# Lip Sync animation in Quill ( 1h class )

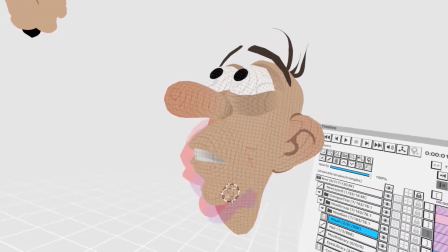1483s
Okay, maybe the transition here, it's okay, but it looks like
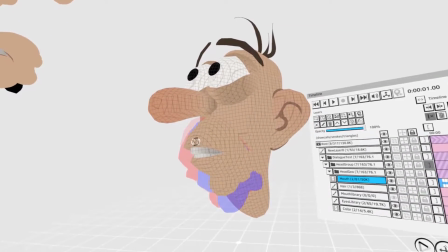1489s
the top lip is going up, and I don't want that. I want the top lip to also go down on this vowel.
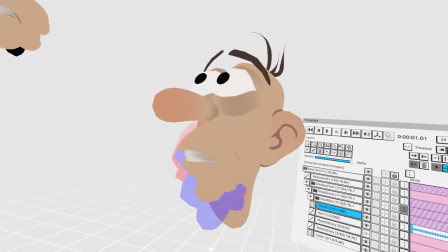1497s
So I'm gonna move the whole mouth down to make sure that it feels right, like saw, saw.
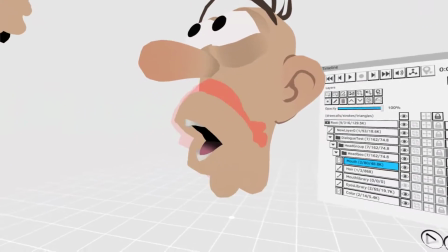1504s
I try to feel it out if the contrast is working.
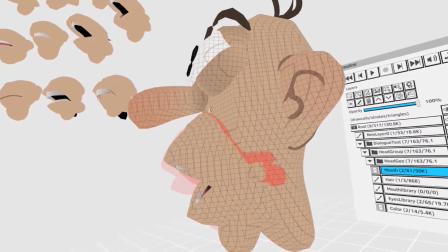1509s
Saw, saw. Okay, so that feels okay. Let's just make this duplicate here to connect it with the skin.
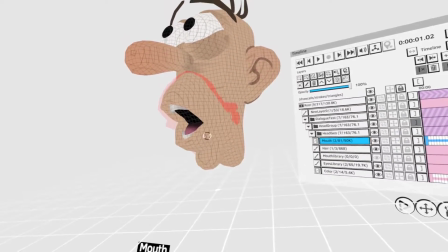1518s
And notice how the jaw goes down a lot on the vowel, on the contrast between consonant and vowel, and that's really important to keep that.
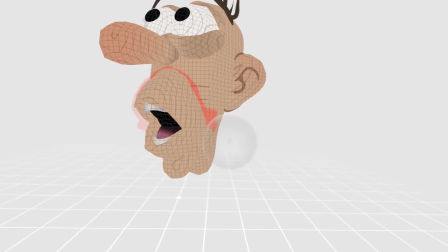1528s
So you have that pop that I talked about before, right? Saw.
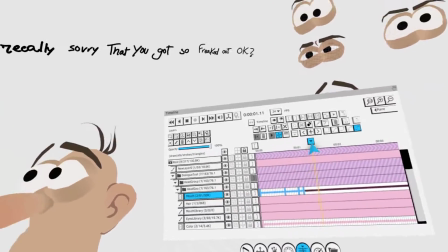1533s
Okay.
Sorry that. Sorry that you got.
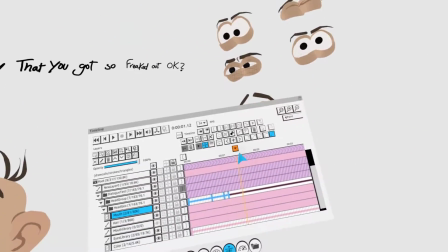1540s
So the next thing is got.
Sorry that
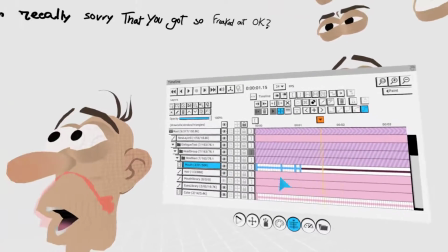1549s you got so freaked out.
Okay. So I don't really.
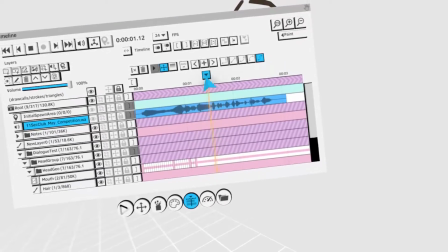1554s
I can see the waves here.
Sorry that you got.
I can really feel that maybe this is the gut right there.
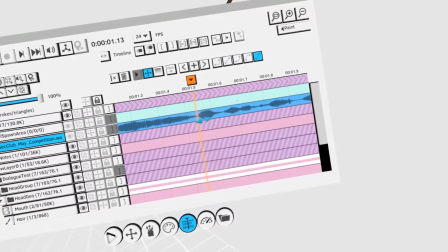1564s
I feel like that's it.
That you got so fat that You got.
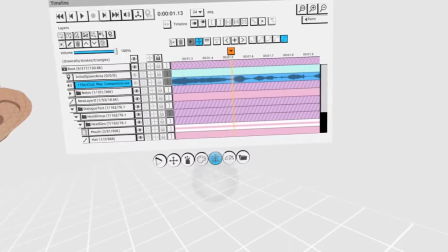1570s
I think it's this part here. So we're gonna do another keyframe
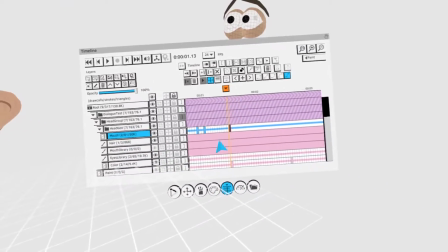1578s
with the G, but the G is gonna have a shape very similar to the U. So let's copy this one.
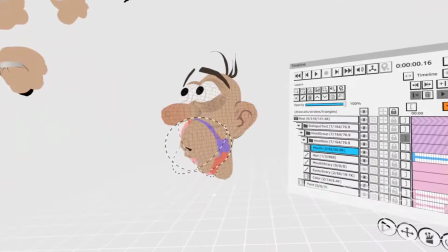1589s
Actually, because this is a new one that I did.
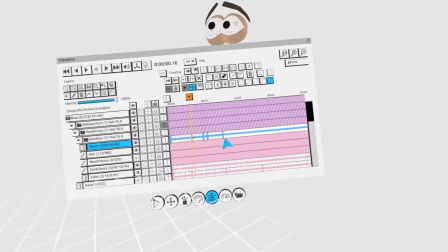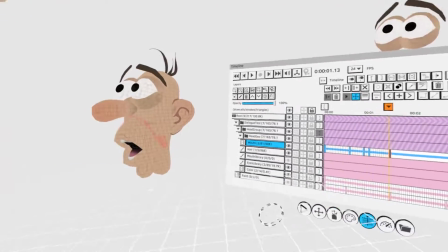1597s
And let's hang on. Let's delete this first.
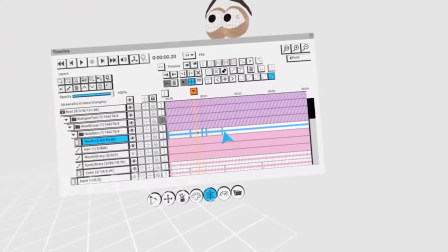1602s
Go here, select the U, go here and use this guy, copy selection.
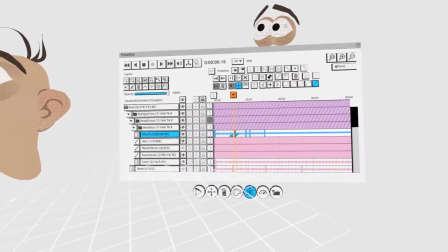1610s
So now I copy the same U that I had on frame 16, paste it on 38.
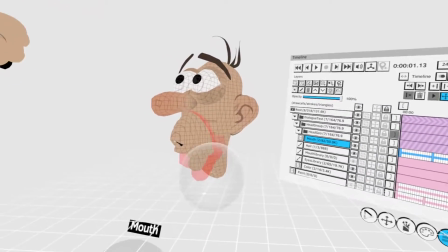1618s
So we have the same. And because a consonant is not a vowel, it's going to be different than the U shape.
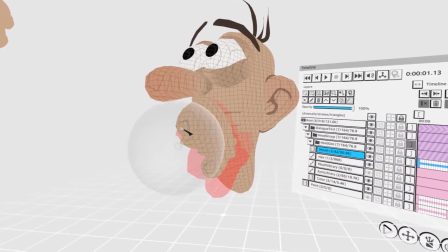1627s
It's going to be higher. Just going to put that higher on the face.
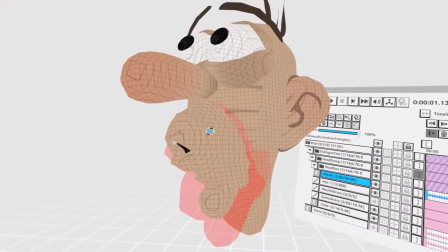1636s
Just gonna. So this the fact of building this very simply with just a one stroke is really useful because
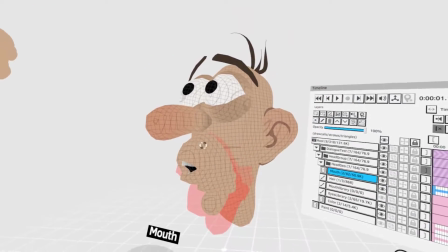1645s
allows you to just select one lip and just distort one lip only,
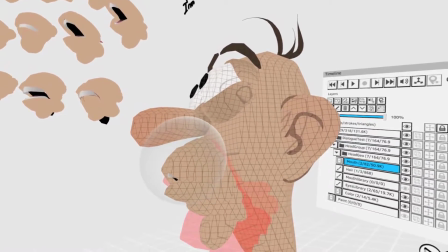1651s
and it really you probably hear my baby now talking.
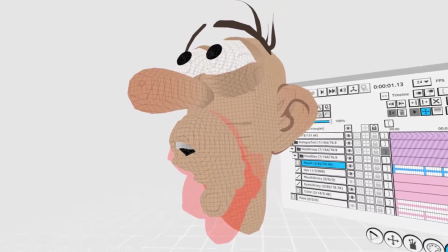1658s
She's asking for Elmo. She really wants to see Elmo on TV.
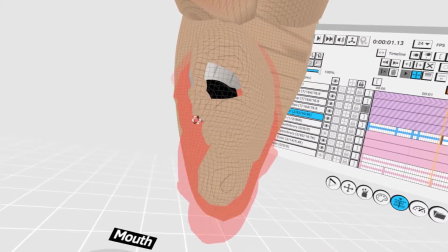1667s
I'm not gonna worry about this too much right now. But sometimes, like if you work on a shape like that becomes very different,
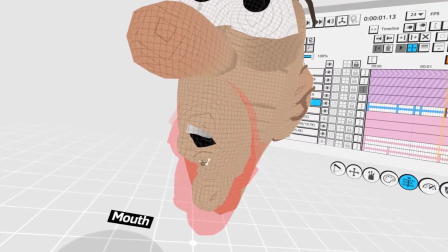1676s
you would just copy it and put it into the library as well, right? Hang on a second.
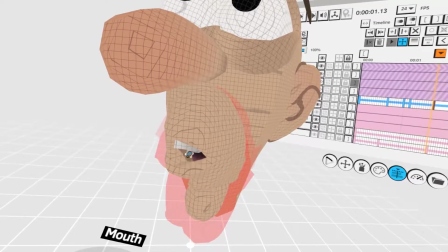1683s
I want to get those teeth. There you go.
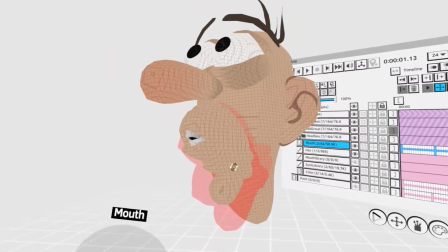1687s
So because this is a consonant, I want the both of the teeth kind of working as well
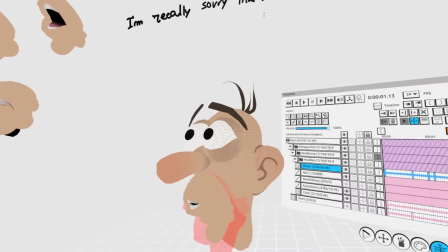1694s
to get that feeling of a G, you know, before the got.
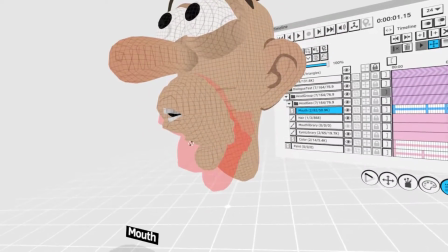1700s
What was the question? Sorry. No, I said, like, for example, because you made like a new shape here that you might use later on,
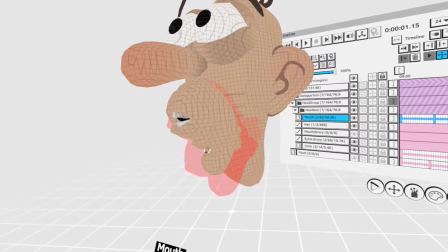1708s
you sometimes select it and put it also into the library, right? Oh yeah, definitely, yeah, definitely.
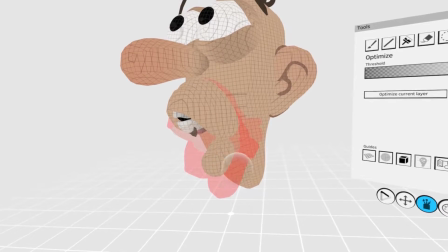1714s
When I create new, actually all these shapes I created them on the fly when I was working on the dinosaur piece,
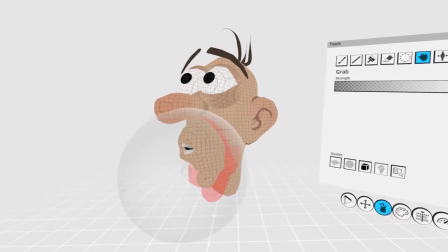1722s
and as I was creating the shapes, I was saving them here on the library.
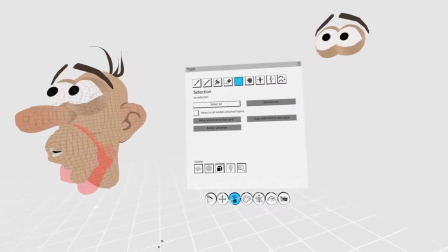1727s
Let's say.